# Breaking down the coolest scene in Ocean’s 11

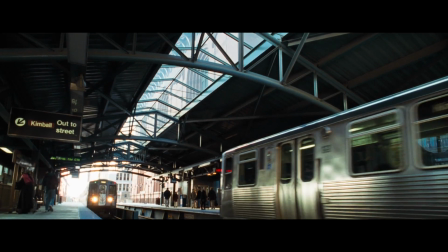[0:00]
If you've ever seen Ocean's 11, you might have noticed something weird about this scene.
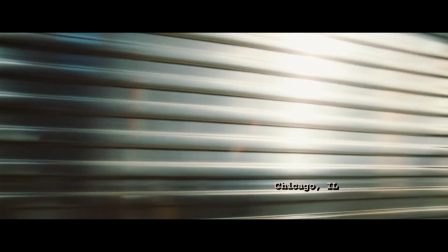[0:03]
Maybe your eye registered it as visually different from the rest of the movie, but you weren't sure how to explain it or why they shot it like this, why they changed it.
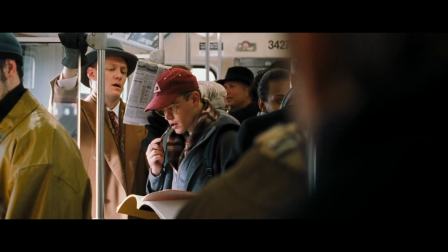[0:11]
There's something seriously cool going on here, and I want to briefly tell you what it is. Director Steven Soderbergh and his cinematographer, Steven Soderbergh?
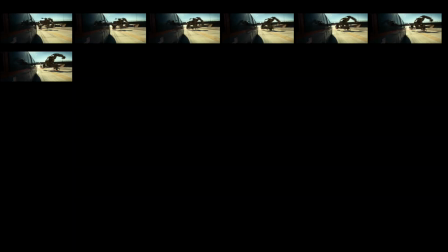[0:20]
Anyway, Soderbergh knows his way around a camera. Film cameras work by taking a rapid series of still photographs and playing them back at the same rate they were recorded at,
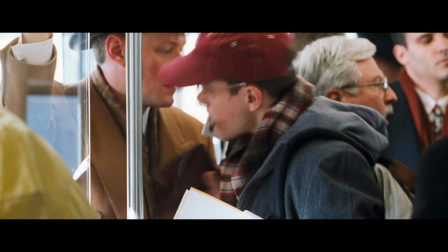[0:29]
the frame rate, to recreate the sensation of real motion, hence motion picture.
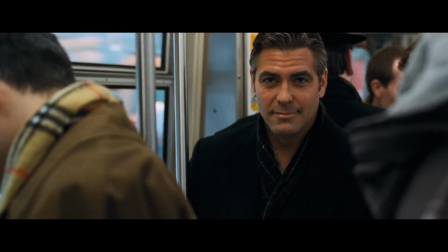[0:34]
Part of what's happening in this scene is a process called step printing.
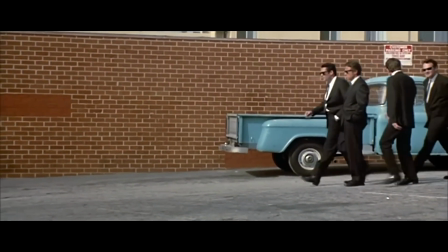[0:37]
I won't unpack that here, but it's a frame duplication process that gives the footage a strobing, slow motion look.
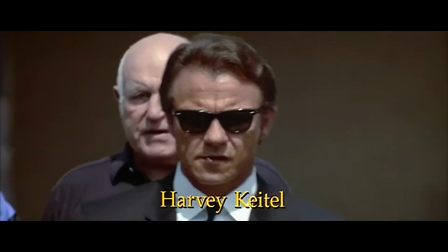[0:44]
Coinciding with the frame rate and optional trickery, a film camera has a device called a shutter.
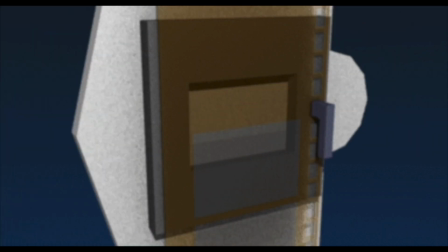[0:48]
The shutter rotates in and out of the way of the film frame, sometimes allowing light to hit the film and expose it, sometimes blocking it.
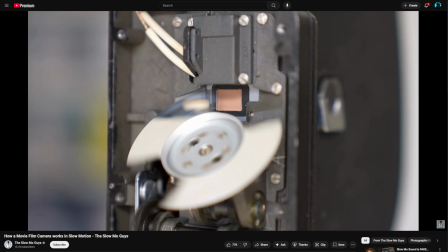[0:55]
In a standard movie, this happens 24 times per second, so this is a fast process.
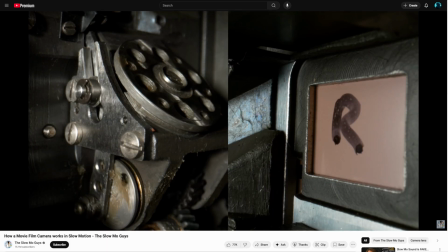[1:00]
The exposed film frame is moved out of position to make way for the next frame during the window when the shutter is blocking the light from view.
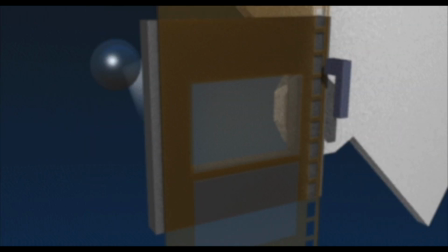[1:07]
Now, here's where things get interesting. You'll notice this shutter is a semicircle, or a 180-degree shutter.
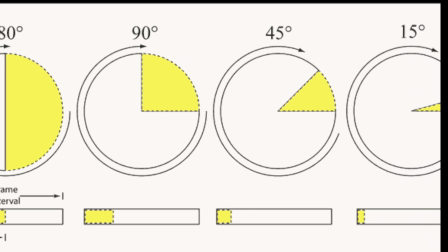[1:13]
A director or cinematographer can choose the shape of this shutter, the shutter angle,
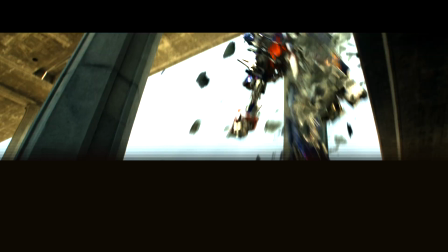[1:18]
to manipulate how much time a film frame is exposed to light before it is moved out of position to make way for the next frame of film.
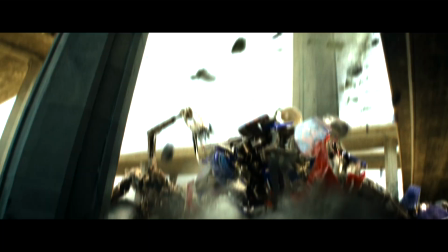[1:24]
The end result of changing the shutter angle, therefore, is you change how much motion is captured in a film frame.
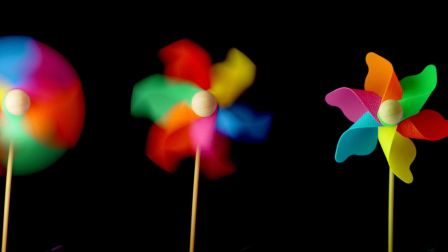[1:30]
This can have significant effects on how the camera captures the on-screen action.
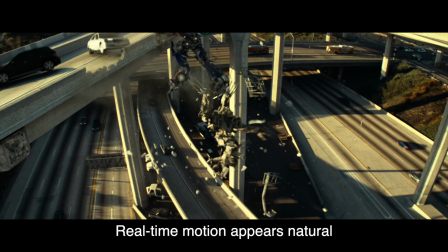[1:34]
A wider shutter angle means more motion is captured on each frame, resulting in motion blur.
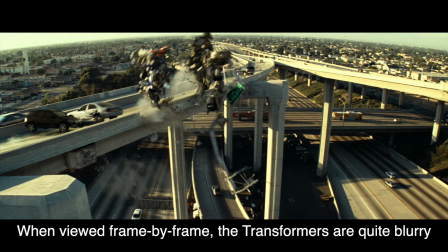[1:41]
This is because an object in motion starts at some point A and ends at some point B during the fraction of a second the film frame is exposed,
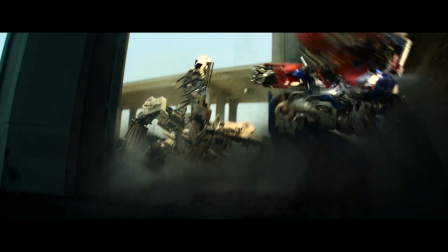[1:49]
and that whole A to B motion is captured in a smear or blur on the screen.
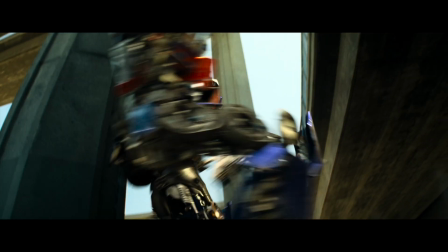[1:54]
As you narrow the shutter angle, you narrow that exposure time,
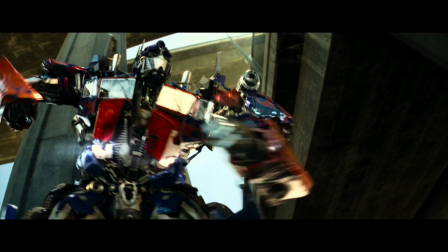[1:58]
so now the object travels less across a single frame, resulting in less blur, more clarity.
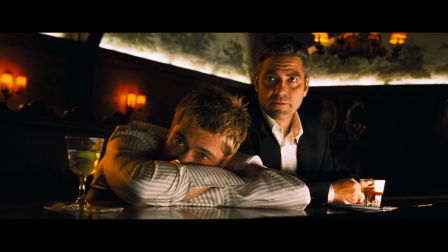[2:04]
So, what does this have to do with Ocean's 11?
You think we need one more?
The Chicago train scene introduces audiences to Linus, who is a fiendishly good pickpocket.
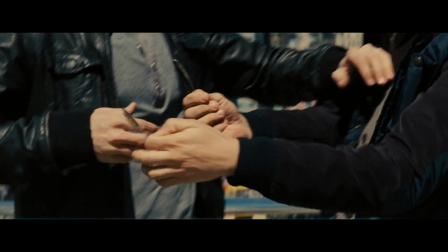[2:13]
In the hands of a lesser director, this might have been an unremarkable scene showing us a semi-intelligible pull, or no pull at all, and we'd get the point.
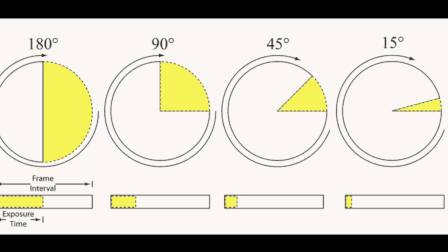[2:21]
But Soderbergh does not settle for unremarkable. For this scene, I believe Soderbergh is combining step printing with a narrow shutter angle,
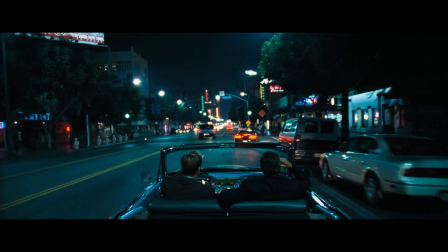[2:28]
meaning the frames are exposed for a fraction of the usual time, capturing that same fraction of motion blur.
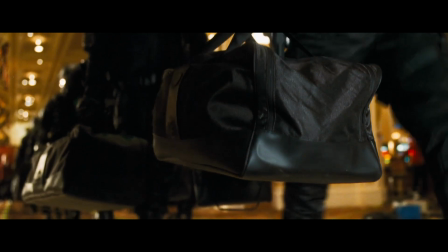[2:33]
First of all, it looks incredibly cool, and Ocean's 11 is a movie where part of the charm is everything is incredibly cool.
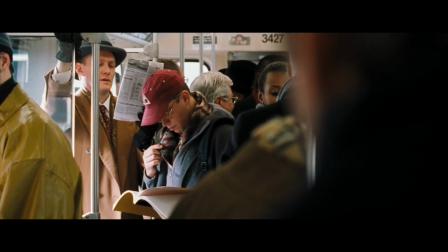[2:39]
Shooting it on a train fills the frame with movement. Train passengers sway back and forth, accentuating the stuttered visual look.
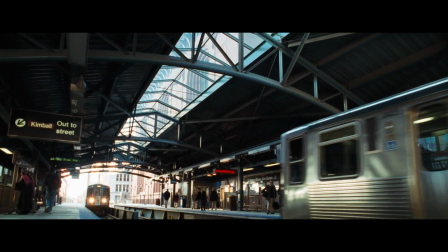[2:45] Come on.
Second, it immediately catches your attention. Whether or not you register the visual change, your eye absolutely does.
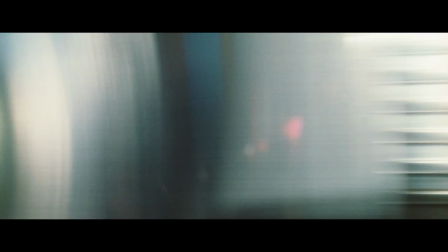[2:53]
This matters because Linus's quick movement is a detail we need to understand for a later story beat.
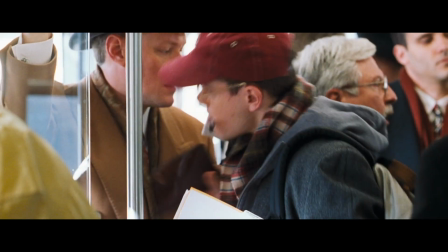[2:57]
By changing up the visual language, Soderbergh is pulling people in to make sure they don't miss the grab.
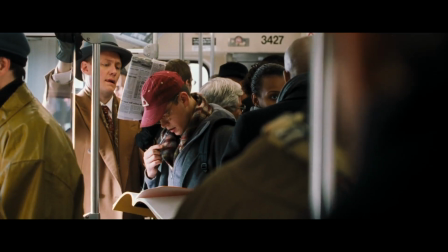[3:03]
Third, decreasing the shutter angle makes the freeze frames work. Check out these two frames.
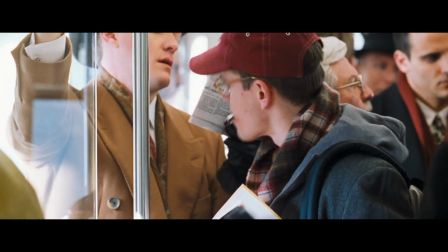[3:08]
They're crisp, legible. You can make out what's happening. Linus snatching the wallet is fast.
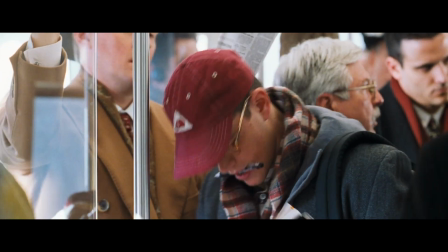[3:14]
A more traditional shutter angle, longer exposure time, more motion blur, would render these movements unintelligible when viewed frozen.
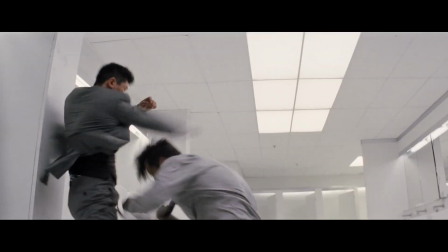[3:21]
Look about what happened to the hands here in Mission Impossible Fallout if they were freeze-framed. Or just look at this freeze frame that ends Ocean's 12.
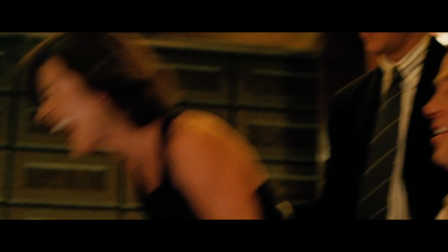[3:29]
Catherine Zeta-Jones is unrecognizable.
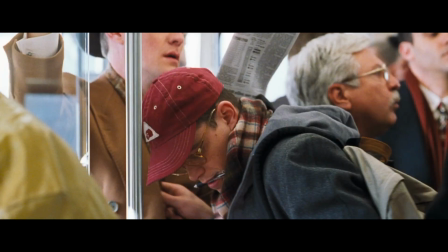[3:32]
Instead, we can freeze on the moment Linus sticks his hand into the jacket, and again when he pulls out the wallet, and both frames are relatively clear.
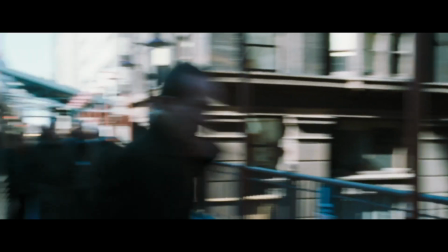[3:39]
So, with a couple tweaks, Soderbergh has added aesthetic punch, draws attention to an important narrative beat, and solves a technical issue.
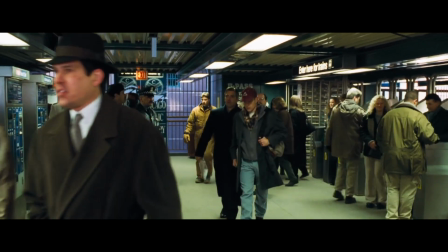[3:47]
All in one tidy, elegant flourish. Absolute king status.